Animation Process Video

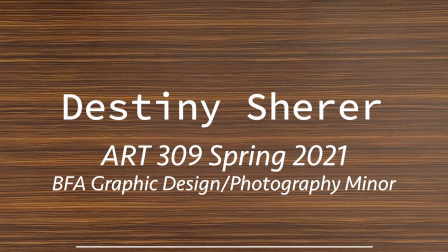0:00 Hello, I'm Destiny, and here to show my process throughout this animation project.
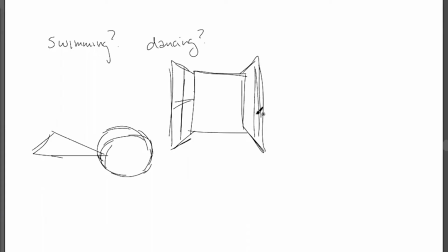0:06 The intention of this project was to create a successfully moving frame-by-frame animation, including audio that relates to the subject that's being depicted. Once given the prompt, I began thinking of what it is that I wanted to animate, and it was kind of tough because there were so many places that I could go with this.
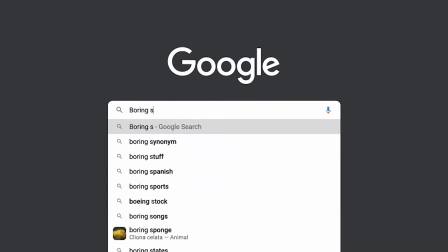0:24 I ended up sticking with the idea of cutting a fruit, more specifically a kiwi,
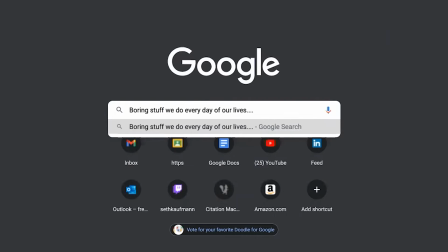0:28 because I wanted to animate something that's very mundane and done in everyday life to bring a different light to it.
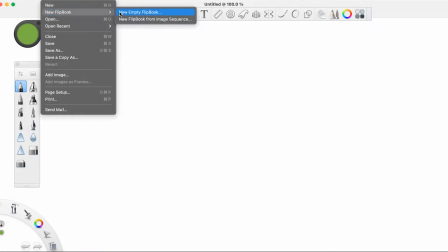0:34 I chose to create my animation in Sketchbook.
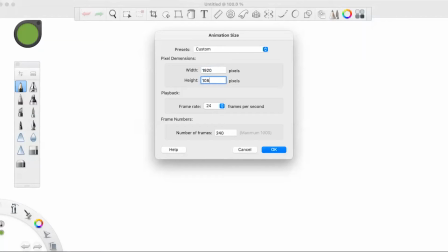0:36 I first started in Photoshop, but I switched over after my roommate began showing me some things on Sketchbook, and I heard a lot of good things about it, so I thought I would try it out.
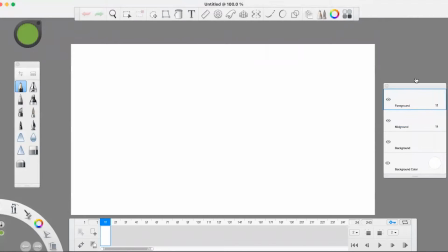0:47 There is a small con to this. There's only 3 layers to work on, so maybe work smarter than I did and create the frames in a different program like Illustrator.
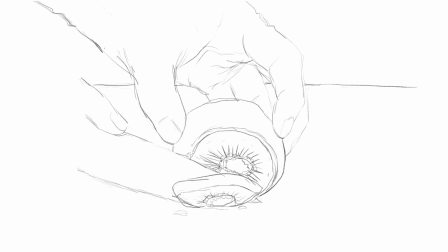0:55 I started by drawing up a few roughly sketched out frames to begin to start the movement of the animation. This created the animatic once the frames were played in sequence.
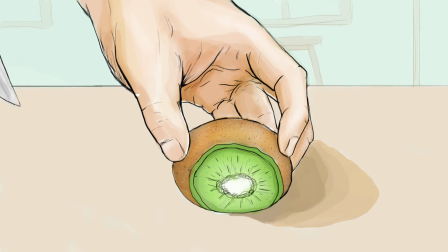1:07 Once the animatic was finished, the style frame was the next task. This was supposed to be exactly what we wanted the final animation to look like.
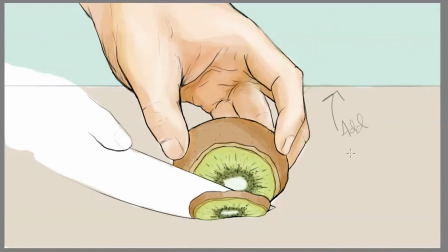1:18 I worked with a painterly style to bring in traditional art making into a digital animation. Process critique came up, and it was good to be able to get another set of eyes on your work. Being able to see other projects was refreshing and gave some inspiration as well, so I took notes on things that I wanted to change and revise.
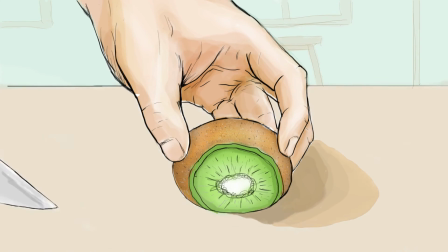1:41 After putting in some final revisions and moving around some layers, it was all coming together. So the last thing that I had to do was bring over the animation into Premiere to add audio. I decided on a straightforward cutting fruit sound, and it really tied together the whole thing, making it move.